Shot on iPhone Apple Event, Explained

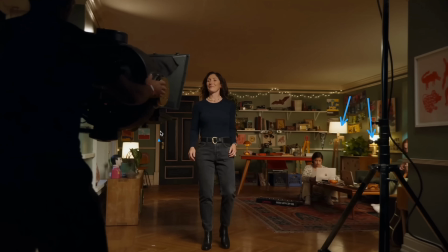211s
They've got some basic lamps in the background which create little pools of light and shape the room but they're usually not bright enough to actually light
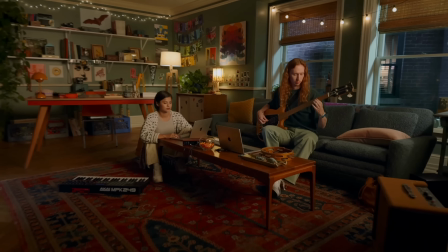219s
the room or the people so there's probably a big diffusion sheet with powerful lights behind it that's really what's lighting the scene you can actually achieve that with a youtuber type budget just get any bright led light and put it behind a big piece of diffusion and you can get something
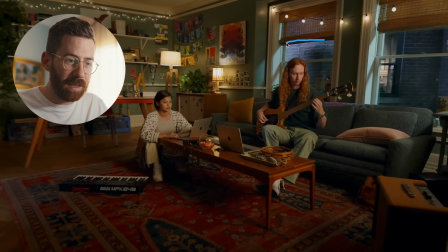235s
not that far off from what we're seeing here what's really essential is that you're balancing it so you can see outside they are lighting the walls outside the window
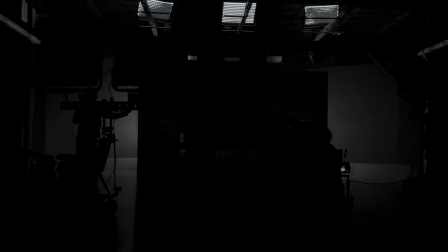243s
here just so that it is visible you can see this example here where their lights are clearly on dimmers so this is actually something that is available even on
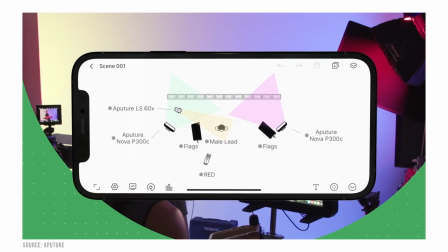250s
standard like aperture or nan lights you can hook them up to a DMX system or just to your iPad or iPhone and have them dim on cue. A lot of this stuff is about having an organized team that can help you out and knows what they're doing.
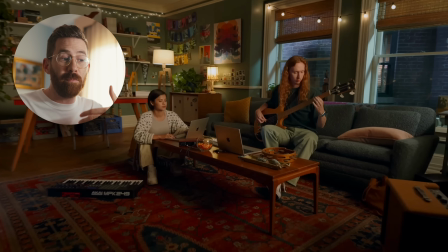264s
So if you want some of this control, look, you probably couldn't build a set to the same level as Apple, but you could manipulate the lighting in kind of similar ways without incredible budgets.
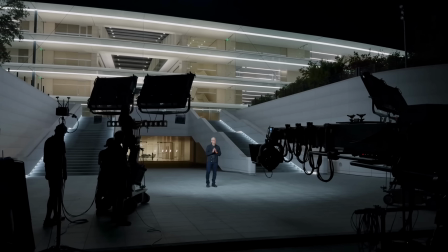273s
A lot of home studio gear could actually get you pretty close to some of this. Okay, but what you probably can't achieve is lighting huge areas like this.
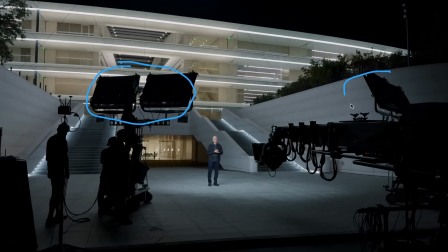281s
Giant lights like this like Aries sky panels or whatever we have.
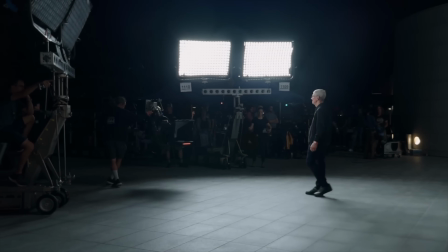285s
These are very expensive and it's just hard to get enough power to light up an outdoor environment especially at night.
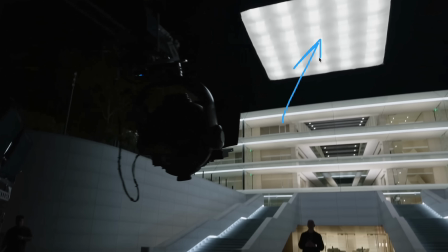292s
And you can see that over Tim's head here they're floating a big cloud to just give a lot of lift to all this light down below. All of this stuff is what makes it super expensive lighting really large areas at night time that is hard to do but there is a secret
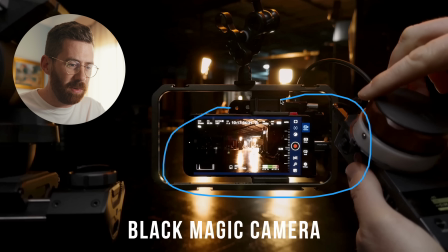305s
ingredient here that we all have access to and that is that they're using the new blackmagic camera app this is actually a free download and gives you
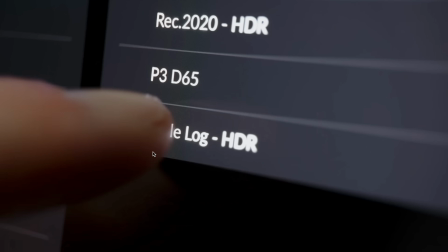313s
complete manual control over the iphone you can see it again here this is setting apple log inside of blackmagic if you're interested in
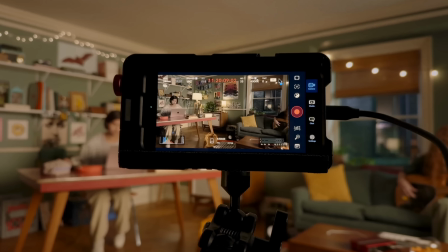320s
filmmaking on the iphone this really is a must download you can see it's just being used everywhere and this gives you just manual control so that the
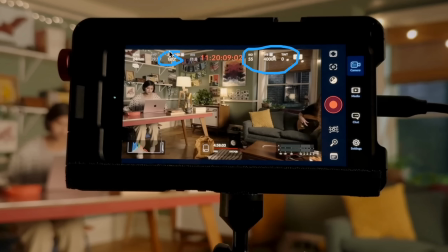327s
ISO, the white balance, the tint, the shutter angle, all of this can be locked so it's consistent from shot to shot and you maintain full control over it.
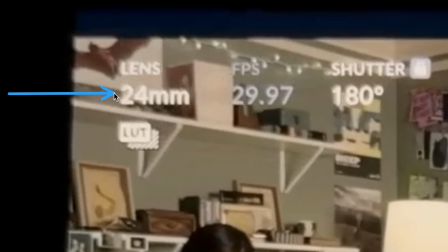335s
It's also interesting that every time that they show which lens is being used, it's the 24 millimeter, which is the main 1x lens on the iPhone. People have asked me if I think they're using external lenses, like absolutely not. These are definitely all using that one lens.
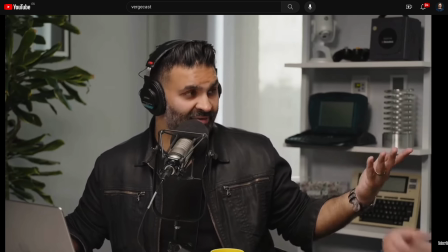349s
There's no ultra wide that I see here.
Big lenses bolted to the front of iPhones and stuff like that. Yeah.
And plus the 3x or the 5x lens, they're not quite at the same level as that main camera and looking back at the event in hindsight the only shots that really
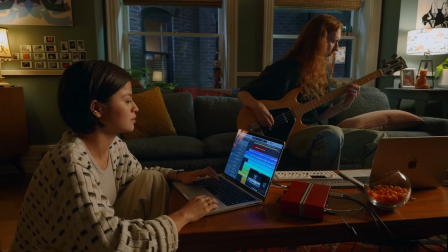361s
give away that it's iPhone are ones like this because the background is still sharp usually if they were shooting this on the
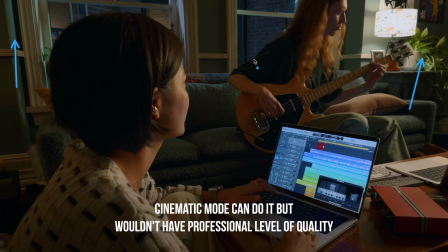369s
Alexa the background would always be blurry but you just can't really do that with an iPhone this is why they're definitely not adding lenses and adding lenses on an iPhone doesn't give you better image quality all it could do is maybe blur out the background a bit or give you a different field of view but you'll never get a better image because the light is still going through the phone's built-in cameras even if you had another lens on top.
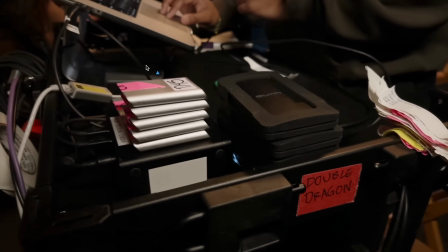392s
This stack of hard drives here this is how they're actually recording it. These are all lacy drives. You're definitely going to need something that's fast enough to keep up with both the read and write speeds otherwise you could have dropped frames.
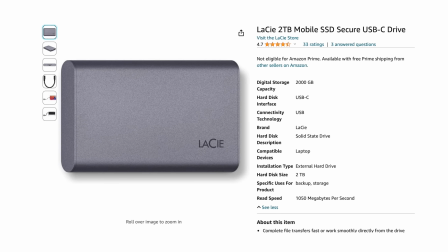404s
Not every drive is fast enough so you're going to want to make sure you test the ones that you're using before you go and shoot a bigger job.